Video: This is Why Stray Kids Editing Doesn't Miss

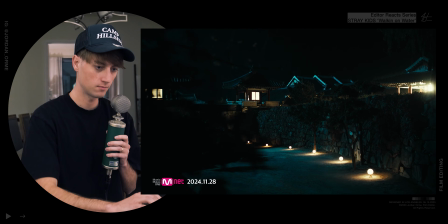0:00 Oh boy. I'm nervous. Ooh, ooh.
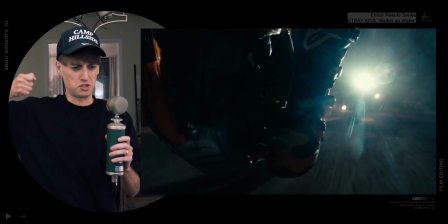0:09 Oh, that stretching sound?
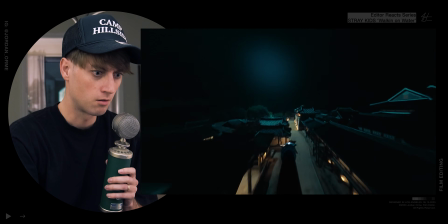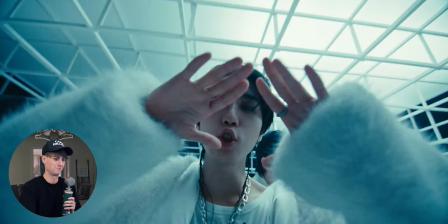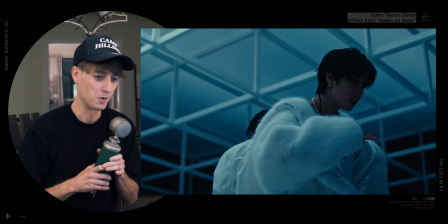0:22 Okay. Frick. Dang it. I have nowhere to walk over here. I'm cramped, guys. I'm at a friend's house.
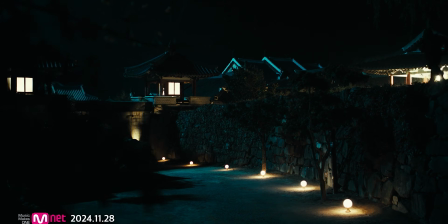0:32 You gotta do what you gotta do when Stray Kids is coming out, all right? The way that they just sucked us in with just some footsteps, some mysterious action.
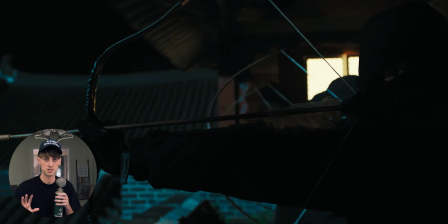0:39 So it's very dark, very mysterious. We don't know what's going on.
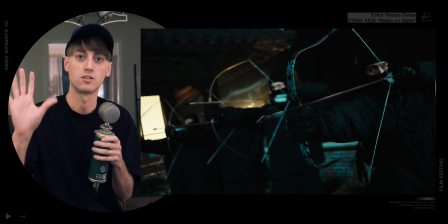0:41 It creates a lot of questions, and when you create a lot of questions in the audience's mind, that's a good thing because they wanna keep watching to find out what the answers are. As an editor, how do we raise these questions and how do we continue to string the audience in order for them to find the answers?
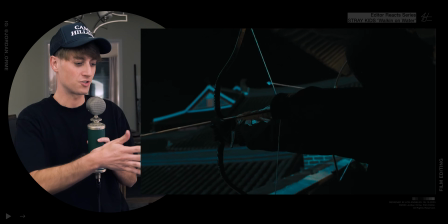0:55 Hi, my name is Jordan Orm. I'm a professional video editor for artists like these guys. Let's check out Stray Kids Walking on Water and see what we can learn from a pro video editor perspective.
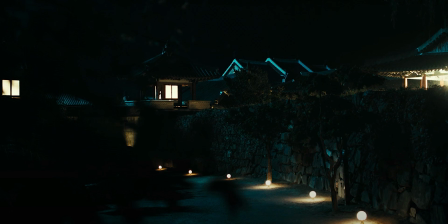1:04 We have a really nice clear frame here where we're coming from behind the trees and we slowly see these guys creeping around and we get a nice insert of their feet pitter-pattering,
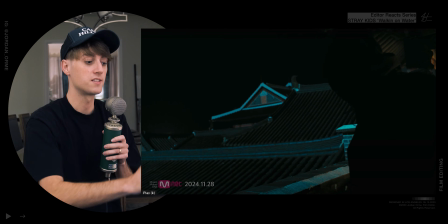1:12 just very quick. It's 3 seconds in, we've already shown 3 shots. We're getting after it. We're not dilly-dallying around. We're not setting the mood. We're cutting right to the action. It's great.
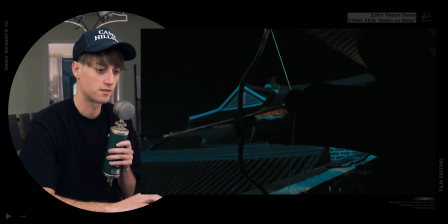1:22 And then we realize with this really nice stretching,
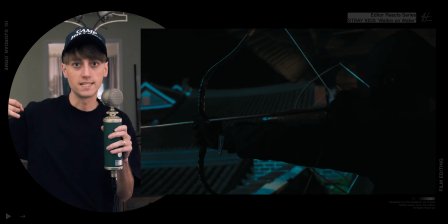1:27 when you feel that string stretch back, you really feel the tension that's in that bow and it makes the bow feel more dangerous.
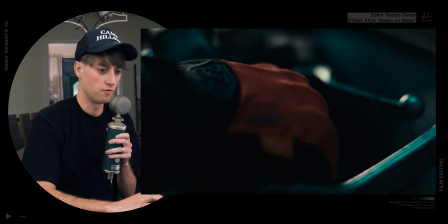1:33 So shout out to sound for that one. We get their POV, get some really quick cuts of motorcycles, which is a little bit weird.
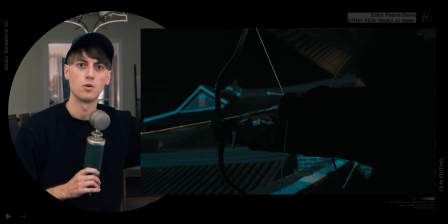1:41 So now we're combining eras. We have ancient village, ancient weapons, and then some modern technology in motorcycles, which is a little strange.
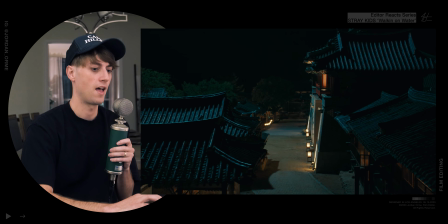1:49 So what the heck is going on?
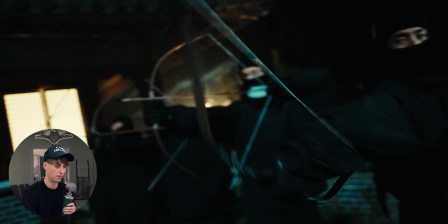That is how you do an intro. You gotta get right into it. Set the story up, make it exciting, and start the song as soon as possible.
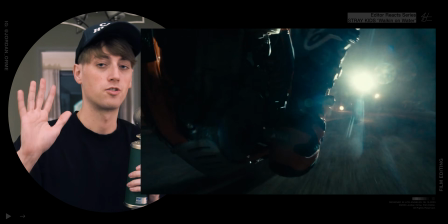2:05 Shout out to the editors and the director who did that so well. We have these black frames in between the jump cuts of the arrow POV that's flying, which is nice because it helps us to feel those beats, which is really nice.
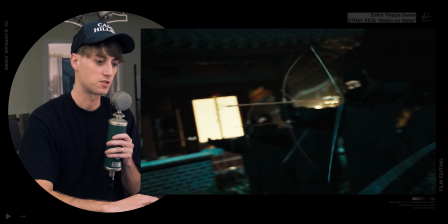2:17 I love that black frame. It's so subtle, but so impactful. And they miss. All that build up for nothing, bro. Now, the big question is, who are these guys and what do they represent?
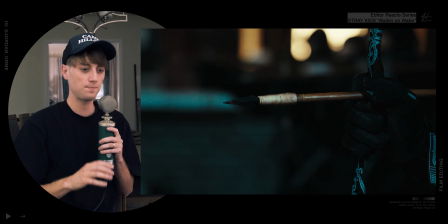2:30 Think about it, and we'll get to it at the end of the video. It'll be a lot of fun. Sound effects are so important here, and they nailed it.
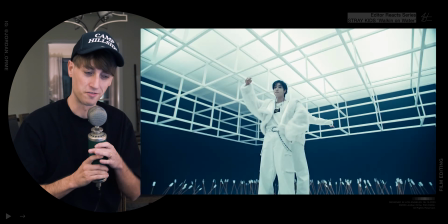2:40 They just run over the arrow.
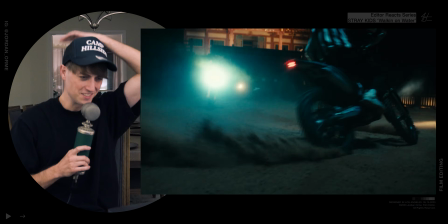2:46 Ooh.
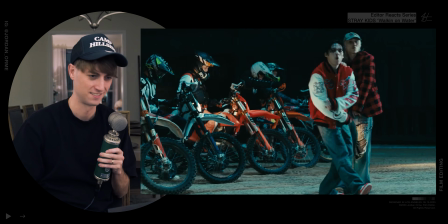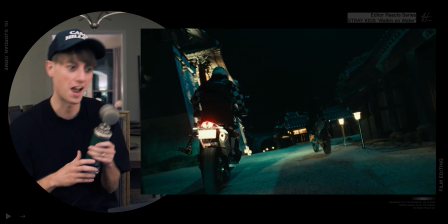2:52 Stop it.
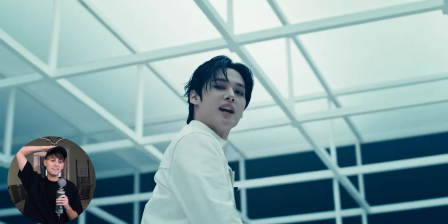Bro. Okay, we got some 90s hip hop vibes.
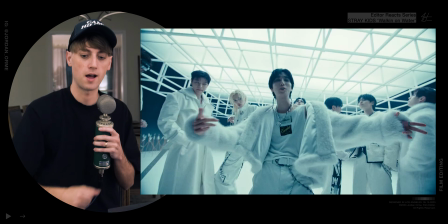3:03 We have a slow shutter shot of a motorcycle passing by, and then we have a shot of our boy just going like this with his arm. And they're both moving in the same direction from screen left to screen right. Just those little things of just matching action between 2 shots, delicious.
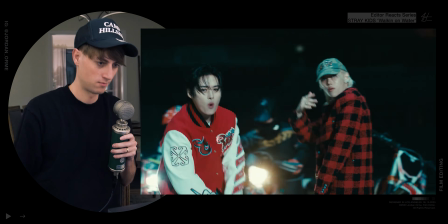3:17 Now check out these reverses. Ooh. So all you do is you take one shot, you duplicate it and reverse the second half of it.
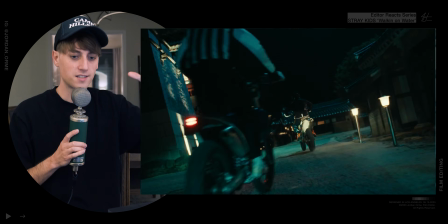3:30 And that's perfect for the wiki part because that's kind of literally what's happening with the turntables. It's such a genius editing move. And then to get into these circular camera movements, we're actually using a lot of directional blurs to enhance the motion blur and enhance the speed.
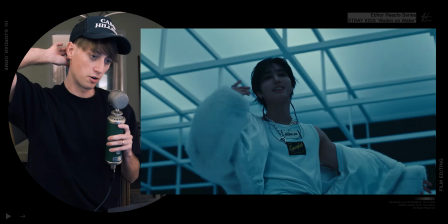3:45 And this is even earlier. Like when they got into this dirt bike scene right here, we speed ramp and have motion blur. Lots of times if you're speed ramping, it kind of makes the footage feel choppy and it doesn't feel as organic.
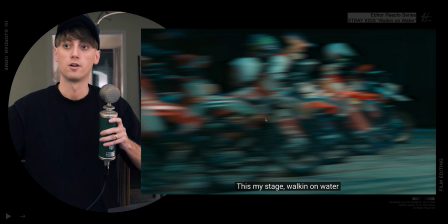3:57 So sometimes it's nice to add a directional blur to create motion blur where there should be motion blur, but there isn't.
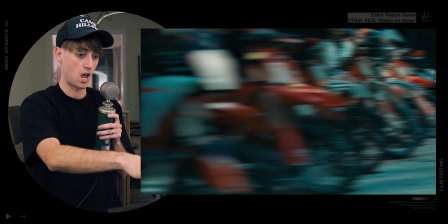4:04 So they do that right here with this dirt bike shot. Perfect.